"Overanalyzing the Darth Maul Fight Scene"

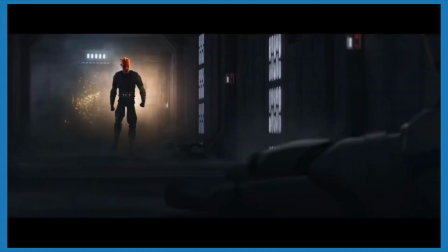[12:25]
That's definitely a motif in Star Wars, that the bad guys use anger to fuel them, and they are, on the surface, better fighters, but anger only gets you so far.
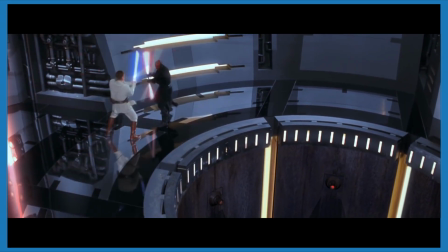[12:34]
Obi-Wan does manage to get a few good hits on Maul while he's raging.
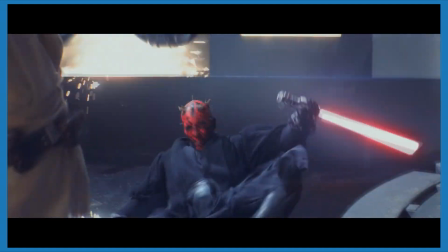[12:37]
He cuts Maul's lightsaber in half and kicks him over, using Maul's own signature move against him.
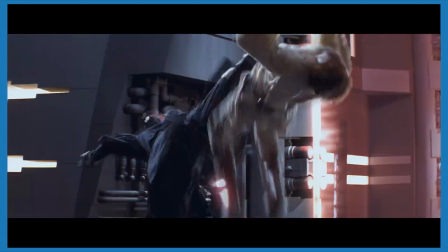[12:44]
Maul gets in, oh look, another kick, and he's flipping and dodging all of Obi-Wan's attacks.
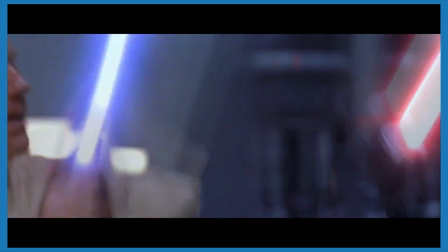[12:49]
He force pushes Obi-Wan away, into the pit.
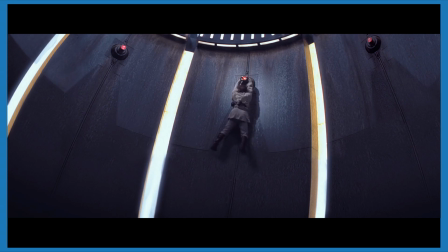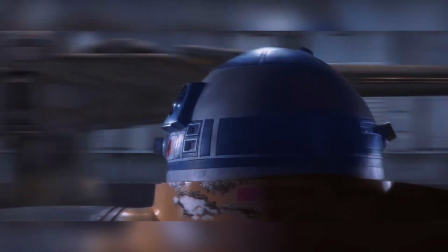[12:57]
Cut to Anakin.
Now this is pod racing.
Now here comes the part that everybody knows.
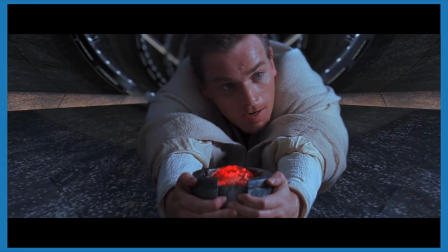[13:05]
Maul could have finished off Obi-Wan right away, but instead, he takes his time to gloat and savor his victory.
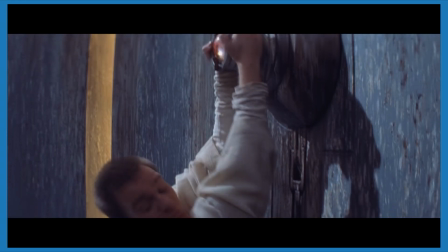[13:12]
He kicks Obi-Wan's lightsaber into the pit, and he slashes at the floor to make cool sparks.
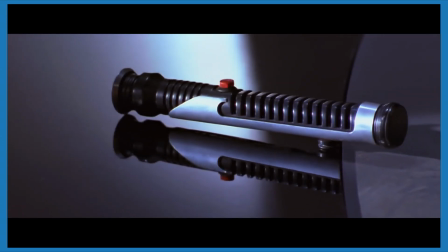[13:17]
But Obi-Wan concentrates, and jumps up while force pulling Qui-Gon's lightsaber.
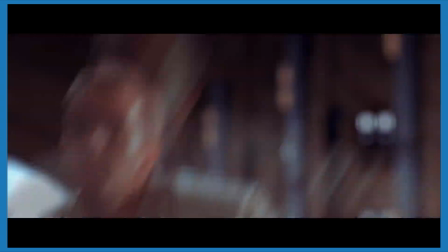[13:22]
Because Maul isn't paying attention, the same way he's been ignoring Obi-Wan the whole fight,
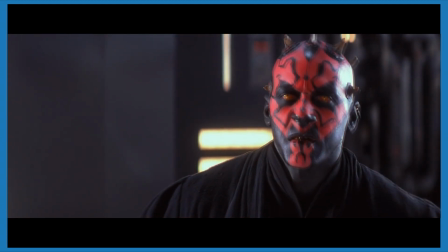[13:27]
Obi-Wan cuts Maul in half, and both halves of his body drop into the pit.
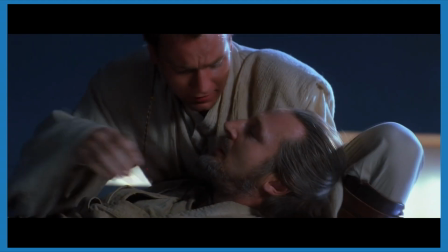[13:33]
And that's the scene.
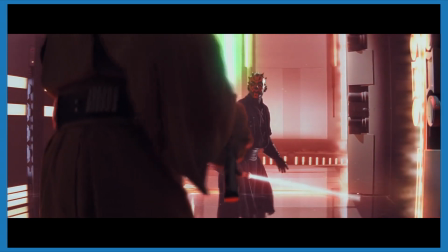[13:34]
As you can see, every tiny movement, every expression served a purpose, to communicate something about these characters.
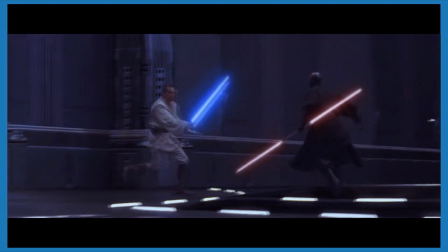[13:42]
Maybe you're confused about why any of this matters. You never noticed these little details before, and you still thought the fight was cool.
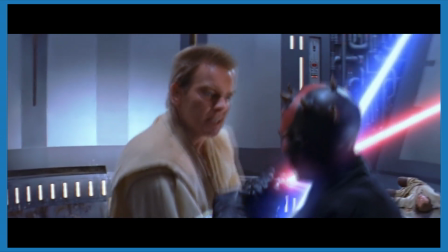[13:49]
Why bother including them if most people will never notice? But they do matter.
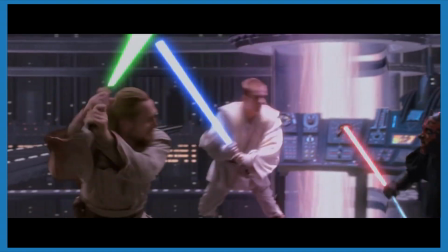[13:54]
Even if you don't notice, you pick up on this stuff subconsciously. It's why you're invested in the fight, and why it doesn't devolve into pure spectacle.
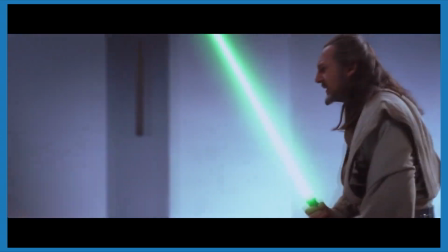[14:02]
Without explaining anything to you, this fight gets so much across about these characters, and it presents them all as foils to one another.
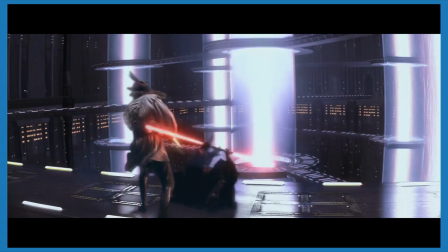[14:10]
Qui-Gon, the stoic, calm old master. Maul, the calculating hunter.
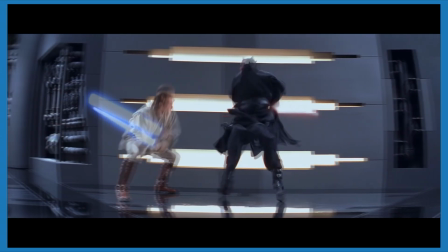[14:16]
And Obi-Wan, the kid who might have more in common with his opponent than he'd like to admit.
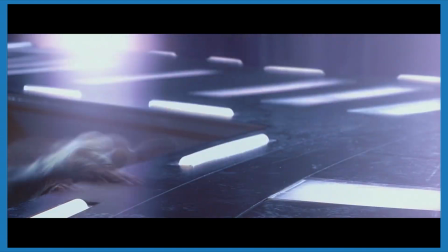[14:21]
He makes constant mistakes and lets Maul run circles around him for the whole fight, leaving Qui-Gon to face his opponent alone.
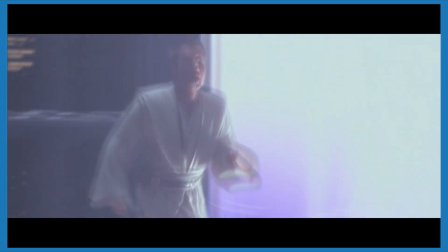[14:28]
Just think, if Obi-Wan hadn't let himself get knocked off this ledge, he'd have been there with Qui-Gon and could have saved his life.
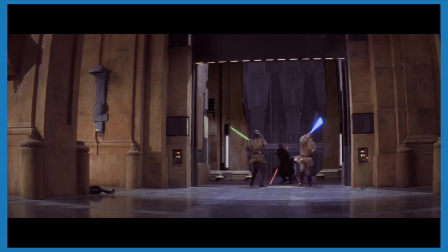[14:34]
Instead, Qui-Gon died because his apprentice failed to take the fight seriously and listen to his master's teachings.
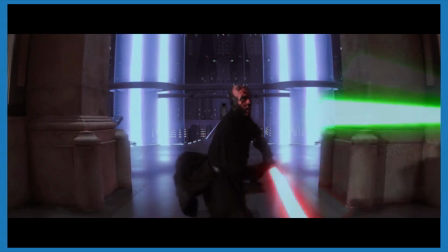[14:40]
It was a weakness that Maul saw and actively exploited.
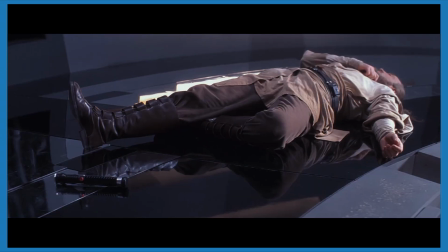[14:44]
It's only after Obi-Wan sees his master die and lets go of his rage that he's able to turn the tide, taking Maul down because Maul had underestimated him.
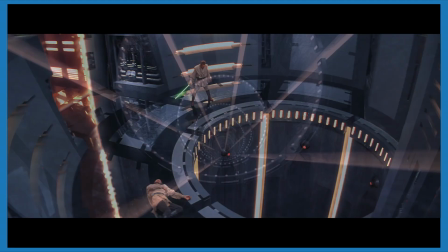[14:52]
It's so good. A real filmmaking achievement from everyone involved.
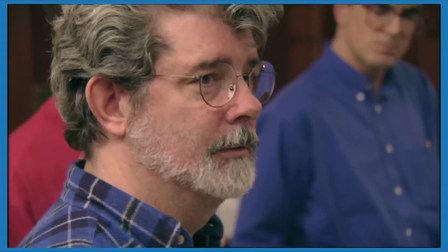[14:57]
That's something I tend to overlook more than I should, because I don't have a filmmaking background.
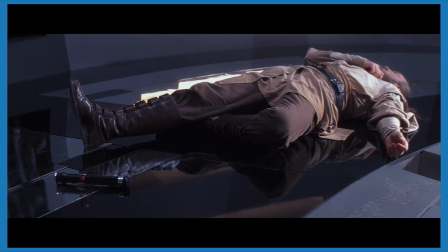[15:02]
But storytelling in movies comes from more than just the writer. So I want to end this video by giving credit to all the different people who made this scene happen. We have to start with stunt coordinator Nick Gillard. He did most of the heavy lifting here.
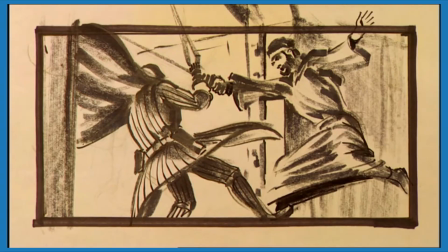[15:15]
Apparently, George Lucas gave him a lot of free rein to do whatever he thought was best. The original trilogy didn't have any lightsaber fights anywhere close to as involved as this.
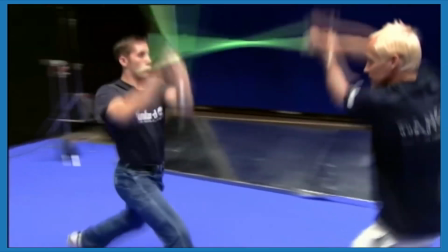[15:22]
Before this movie came out, we'd only seen fights between old men and kids. Nick Gillard really elevated the standard for lightsaber combat for the entire franchise.
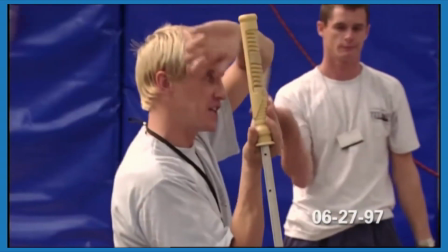[15:30]
It was his job to show the Jedi at the top of their game against a deadly opponent they had never seen before.
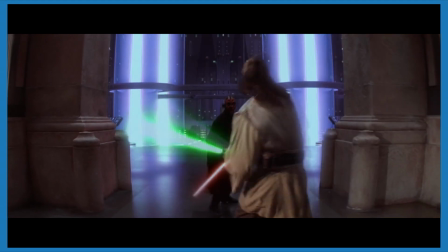[15:36]
He choreographed the moves to show their skills and their personalities. Then of course there's the actors.
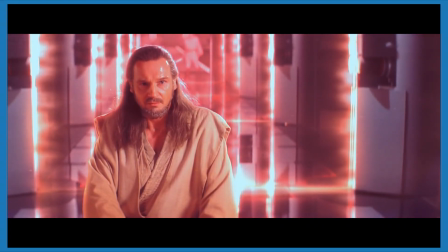[15:42]
Liam Neeson and Ewan McGregor communicate the differences between Qui-Gon and Obi-Wan in 100 subtle ways that you don't always think about when watching.
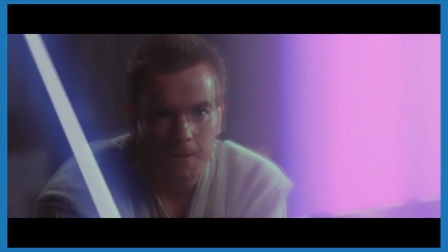[15:49]
It's the little expressions on their faces, the way they carry themselves. It all adds up.
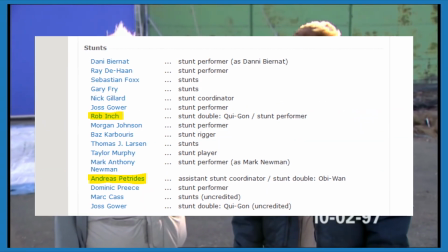[15:54]
Alongside them are the stunt doubles, Rob Inch for Qui-Gon and Andreas Petrates as Obi-Wan.
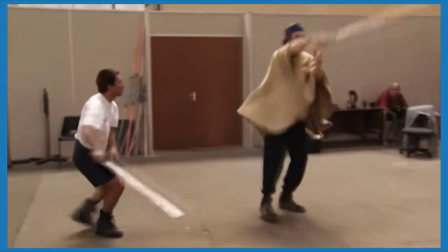[15:59]
Most of the scene has the actors themselves really fighting, but these guys are responsible for the biggest and most complicated moments.
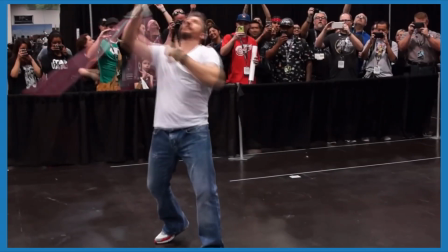[16:08]
The guy who played Darth Maul is Ray Park. He did all his own stunts, because he's a world-class swordsman and martial artist.
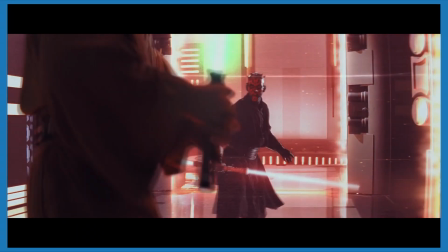[16:14]
But his non-verbal acting is also worth mentioning. He's able to communicate Maul's calculating, predatory nature.
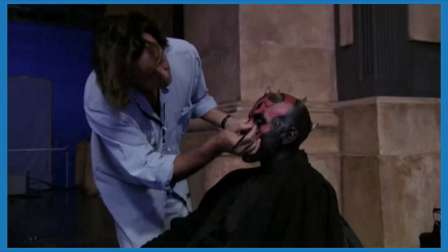[16:20]
It's not just the makeup that makes him scary. Oh, speaking of, the makeup on Darth Maul is awesome.
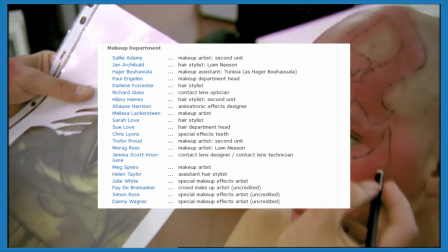[16:25]
There's not a specific person I can credit here, because as you can imagine, this movie had a huge makeup team.
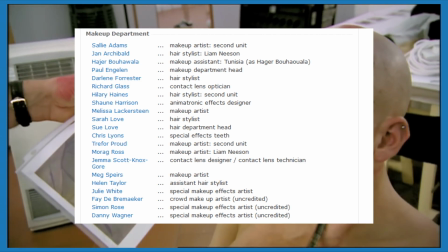[16:30]
But here's the full list of everyone involved.